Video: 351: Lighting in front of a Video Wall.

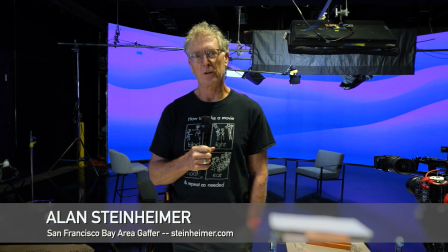[0:04]
Hi, I'm Alan Steinheimer. Welcome to another episode of Meet the Gaffer. Today we're down in San Mateo.
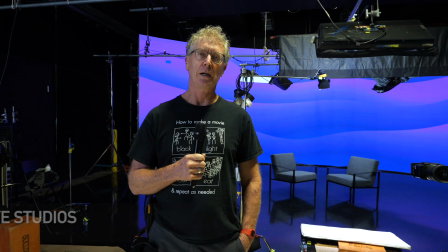[0:11]
We're at a stage called Meets the Eye. The other side is a large green screen.
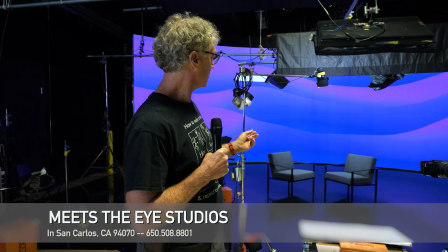[0:15]
I think we've actually done some shows there. This side, smaller stage that now has a large curved screen.
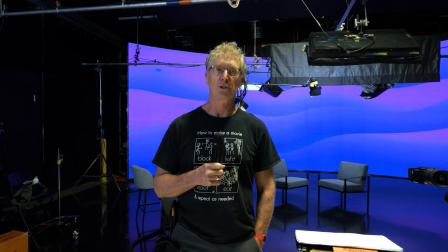[0:22]
We had a shoot here, no scout,
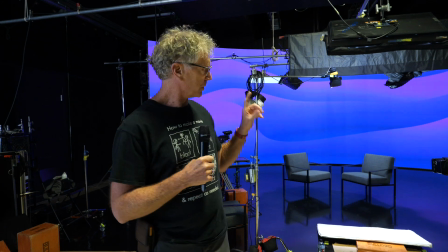[0:24]
given basic information, and this is not the background that we actually used here, which is a proprietary thing.
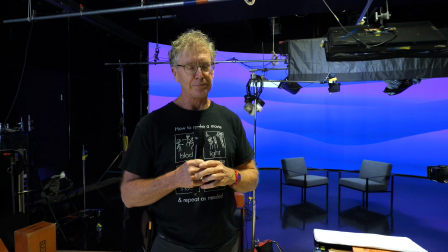[0:32]
But it's similar to it, fairly dark. We've got house lights on right now so we can sort of see the set.
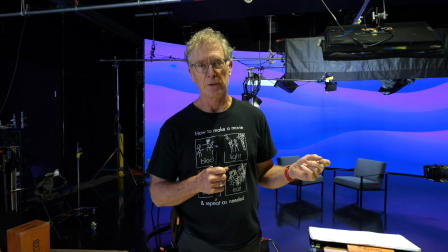[0:40]
Eventually we're going to turn those off so you can see what it sort of lighting actually looks like.
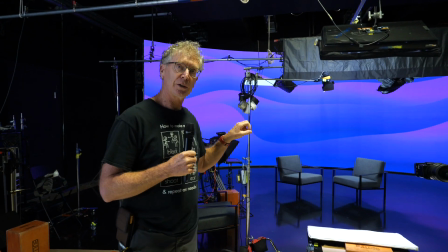[0:45]
So the very first thought as I talked to the DP prior to starting the whole project was fairly wide shot.
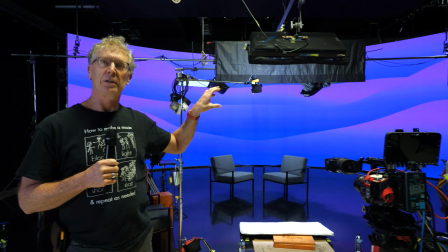[0:53]
So everything really needs to be in a grid. Second thing was dark screen.
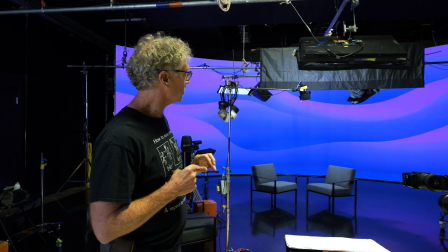[0:59]
We don't want reflections on the screen, so basically all light really needs to be controlled.
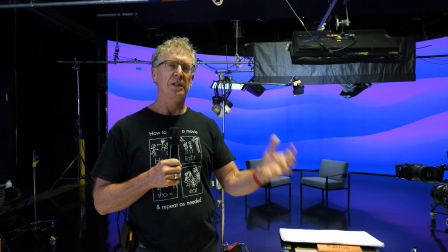[1:05]
And you know, when you're doing filmmaking, a lot of times you'll walk in with an idea, and here's one of my failed ideas.
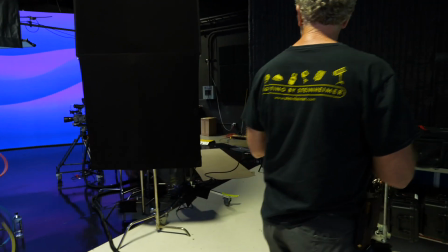[1:13]
Basically, I had thought at one point for the single person that we'd have a soft,
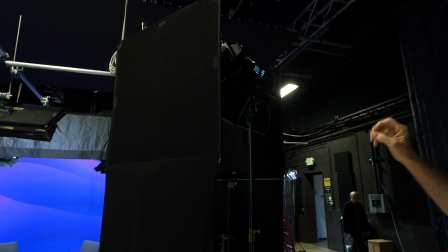[1:19]
it's a Nanlux 650 with a diffusion snap bag,
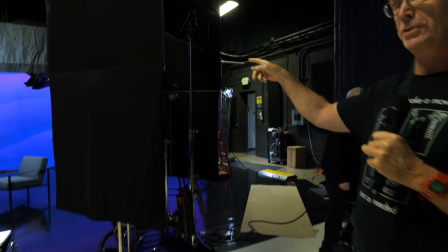[1:25]
4x4 diffusion in front of that.
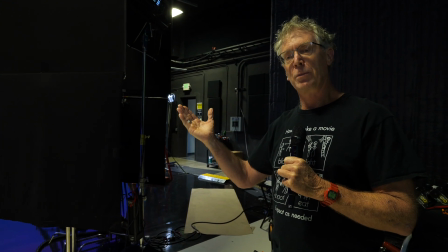[1:27]
And I thought I could probably put siders on it and control it enough that we could actually use it for the key light.
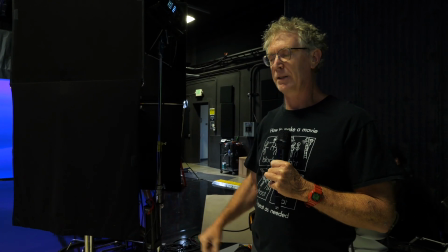[1:35]
We had that light up and burning, and the DP Eli Adler, it was just like there's too much spill on the back wall.
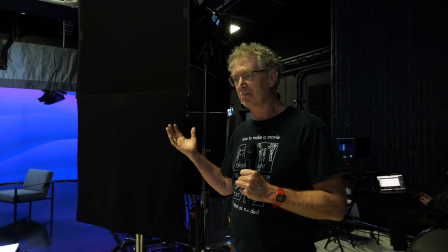[1:44]
And that's filmmaking. You try things, sometimes it's a failure.
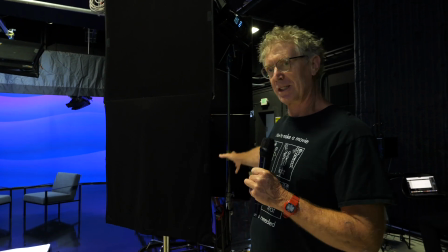[1:49]
I would have taken this down probably yesterday.
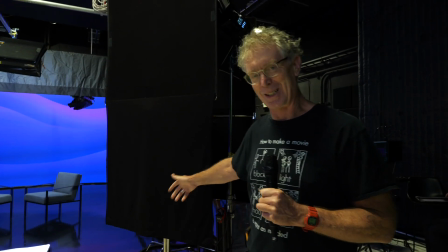[1:52]
I left it up as a sign of failure here for the video today, so we can know we don't always get it right.
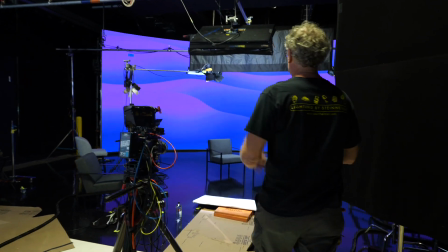[1:58]
So then what ended up happening was that was no longer the key for the single.
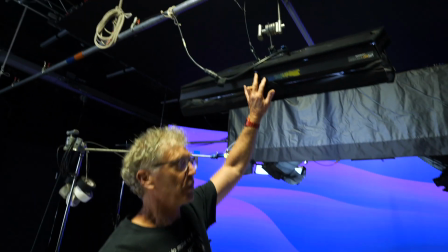[2:05]
So, and this had been put up, Light Mat 4,
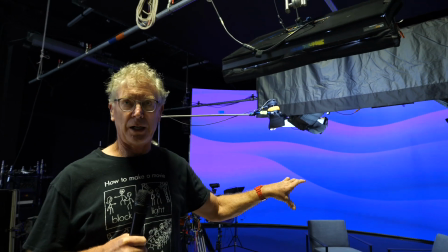[2:09]
as a fill light for the two-shot, and when they added in sort of this stand-up,
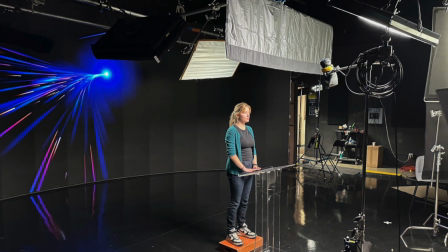[2:16]
standalone, it ended up being a top center key.
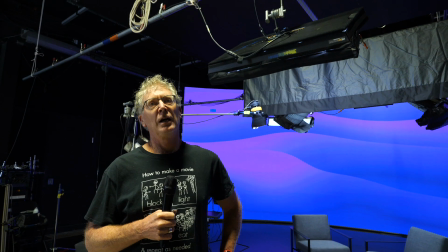[2:19]
So it sort of had two different purposes on the two different shooting, the two-shot versus the single.
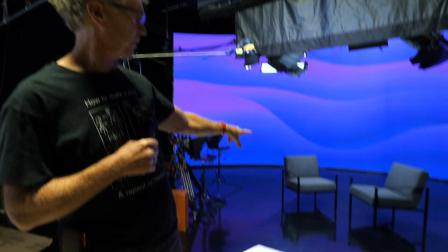[2:27]
You're looking at the two chairs for the two-shot right now.
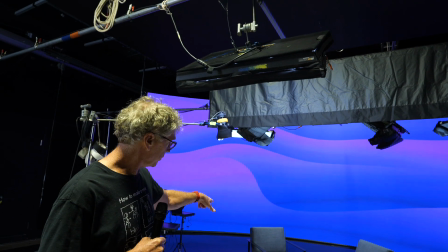[2:31]
And then what I did also on the other, so for the two-shot, we also have the equivalent of Light Mat 4s.
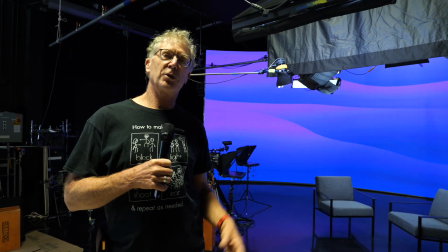[2:39]
They're actually the Kino Air Maxes. I like them a little better. Then I have all my ballasts basically similar.
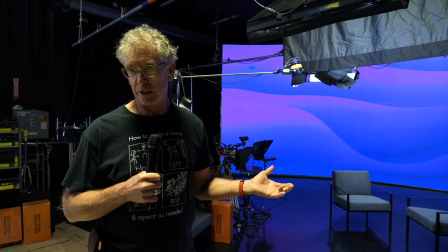[2:47]
It just works out better. I don't know. Their color as well. The Light Mat's only bicolor.
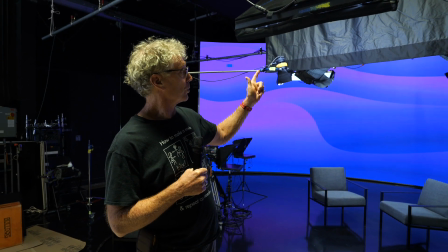[2:54]
So we use control grids on them. I have 50-degree control grids.
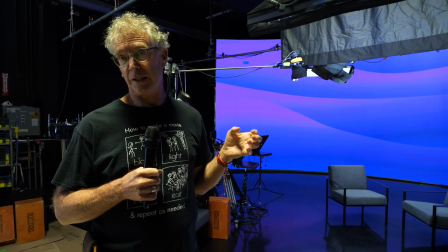[2:59]
I never like the 40s. They're a little narrow. Sometimes that's fine. When they're working as a key light, I like it a little wider.
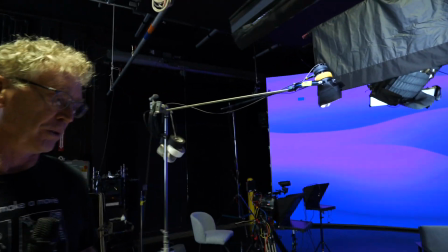[3:06]
It makes it for a little bit softer.
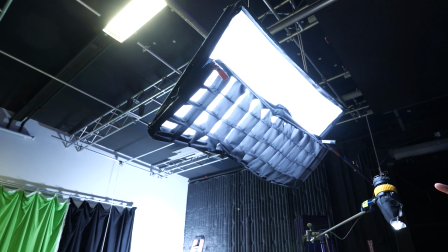[3:10]
Here's another little mistake up here, which is that basically I went to pick up an extra third snap grid for this light,
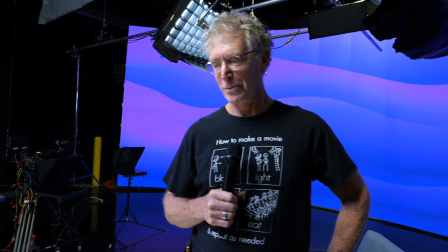[3:18]
and it turned out I picked up the wrong one. Apparently I'm still learning to read and write, so we put it on the bottom,
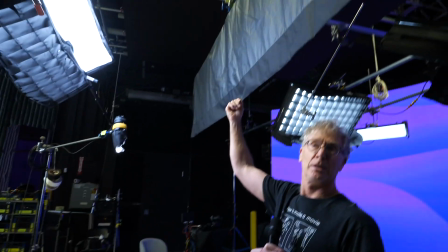[3:26]
and we figured that this topper was going to take care of the top of the light. We do this a lot when we're trying to keep light off the background.
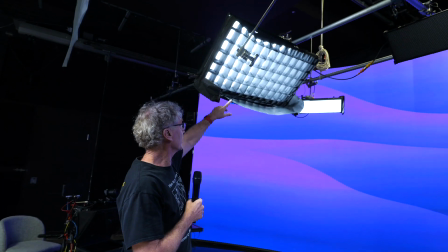[3:35]
So here's the other, the Kino Air Maxes. We ended up putting a little bit of black wrap in the bottom just to keep the spill off of here.
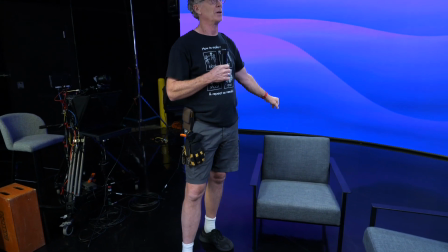[3:42]
They do the snap grids do a pretty good job of controlling the light. And I like the 50-degree again because it's just a little bit softer.
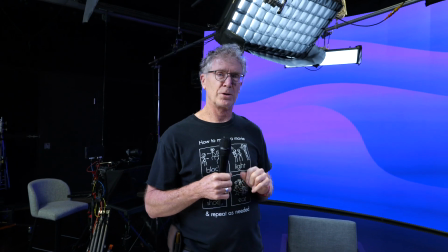[3:50]
I feel like the 40-degree snap grids turn the light into a pretty hard source.
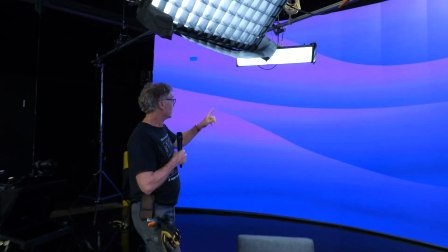[3:55]
For the backlights, I ended up using the Kino Freestyle 31.
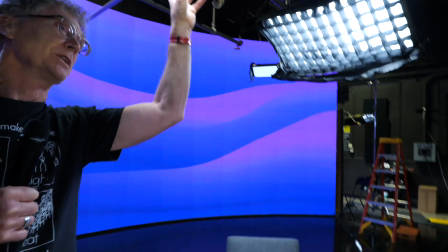[4:01]
We had a 21 for the single. That's right here.
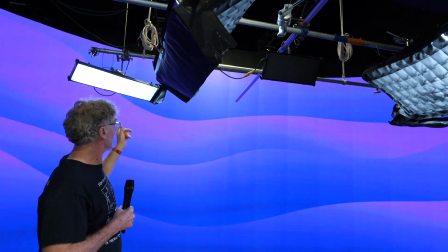[4:06]
It's off currently. I love the honeycombs because they offer so much control. These lights are only basically 150 watts, so you can't be in an environment where you need a lot of foot candles. But they're perfect for this. We knew that we didn't need that many foot candles or relatively fast ISO on the camera. And I don't use them with the housings. It makes them a lot lighter where there's no housing. And I love the fact that all the snap grids on all these lights, the Kino Air Max, the Light Mat, the Freestyles, are all the same backing plates. One thing that just bedevils us as gaffers is when we have all this incompatible equipment, especially like head cables nowadays are all different. So it's awesome that I have the same backing plate. I don't usually screw up that part of the order when they're interchangeable. we did to build the grid, and we'll have the Key Grip here comment on it. The first problem was, normally, it's not that difficult to build a speed rail grid,
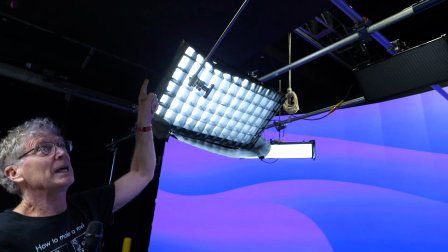[5:14]
but we happen to have an LED screen overhead that basically blocks complete access to the grid. So that was a problem. I discussed it with Brooke, the Key Grip. I kept trying to put my 2 cents in. He came up with a better idea, which is basically to just hang two 12-foot pieces of pipe,
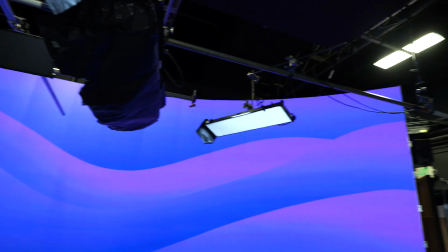[5:36]
span it down the middle with a 20, and then we had a span that went from sort of edge of screen to edge of screen.
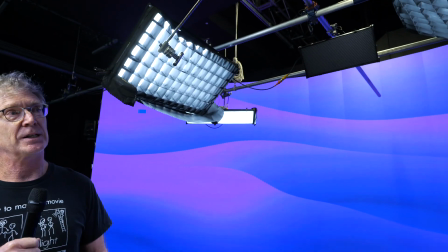[5:44]
That ended up being about 30 feet. I've done it in the past sometimes with ladder truss. I've come to the conclusion that anything over 24 feet with ladder truss is generally not a good idea. It's just weak, and so you really want some support in the middle.
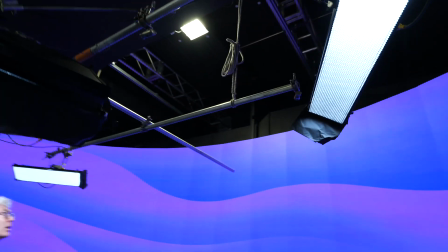[6:01]
And so you can see the ropes that he ran up right here up to the
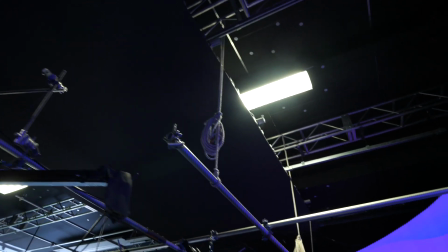[6:07]
grid that we could get around the screen, and that's supporting that and holding up that middle pipe.
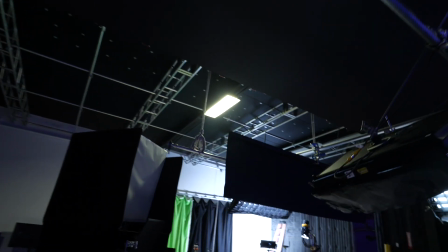[6:15]
And then just to steady the whole rig, because stuff was basically hanging from ropes,
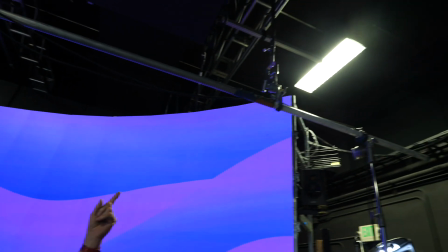[6:21]
we used some drop downs from the grid and attached it here. It steadied it enough that didn't have to worry about too much movement.
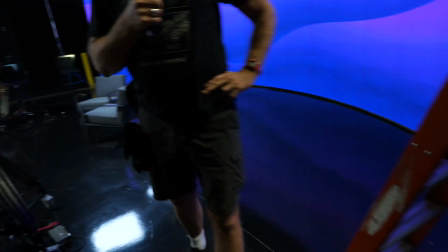[6:32]
All right, we'll take a look at it with the lights off, the house lights.
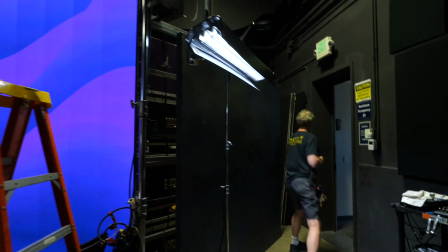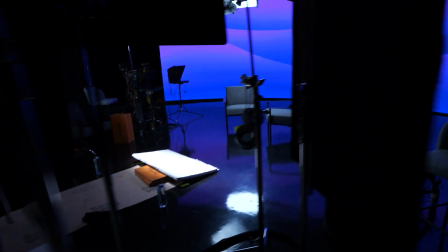[6:45]
And I'll sit in on one of the spots right here.
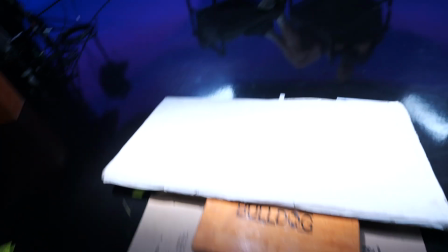[6:50]
We also had, the shot was so wide that we added this fill card near the end.
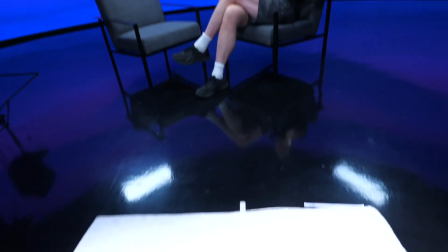[6:57]
I feel like it just sort of rounds out the image. We get a little bit of light under the chin, a little bit into the eyes.
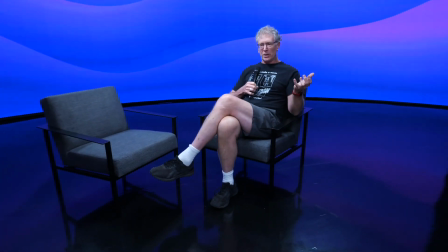[7:05]
Sometimes when you have all this grid lighting, you just have basically all the lights up so high that there's no fill that's coming in low.
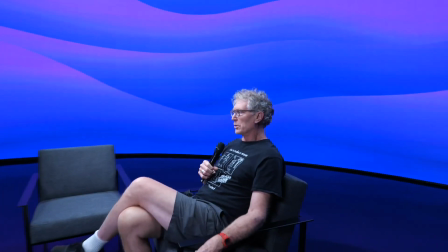[7:14]
One other thought, so this was a 3-camera shoot, 1 wide, 2 tights on the cross.
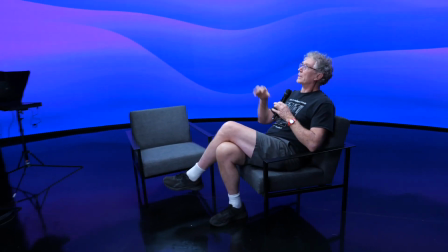[7:24]
And I often will try and put the key as more of a far side key,
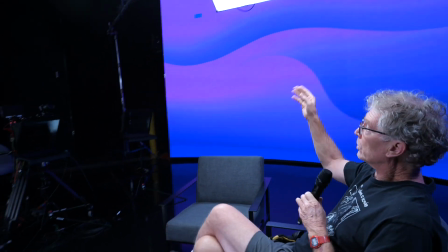[7:31]
where it's a little further back towards the screen. But in this case,
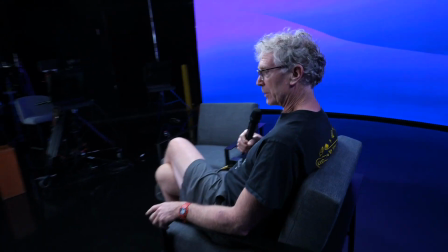[7:36]
the issue was that the host in the position that I'm in right now was going to turn and address camera 2,
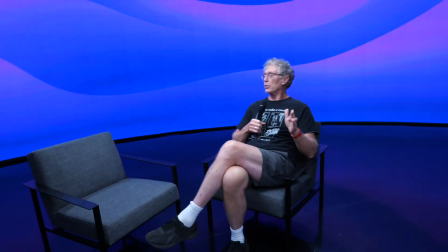[7:43]
the center camera, and then turn back this way to talk to the other person.
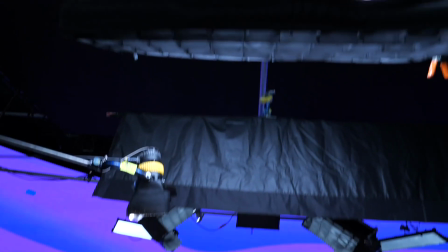[7:48]
So I basically picked a sort of compromise spot, which ends up being almost a top center key,
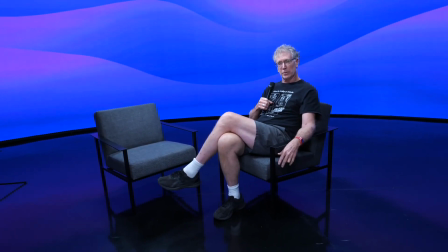[7:54]
and then they're a little bit more side lit when they're looking towards camera 2. All we needed was a dado for the fill card.
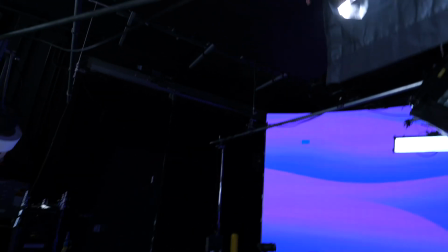[8:02]
I love those lights. They've just got so much flood and spot control.
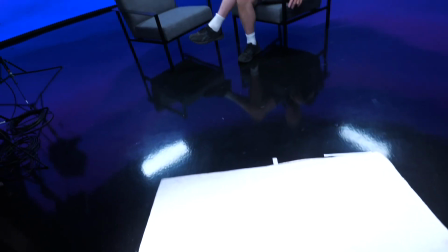[8:08]
Everyone complains that they're expensive, and they are, but I use them on almost every shoot, so
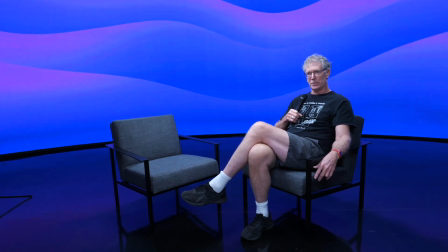[8:15]
you figure you amortize that over time, and it's a great light to have.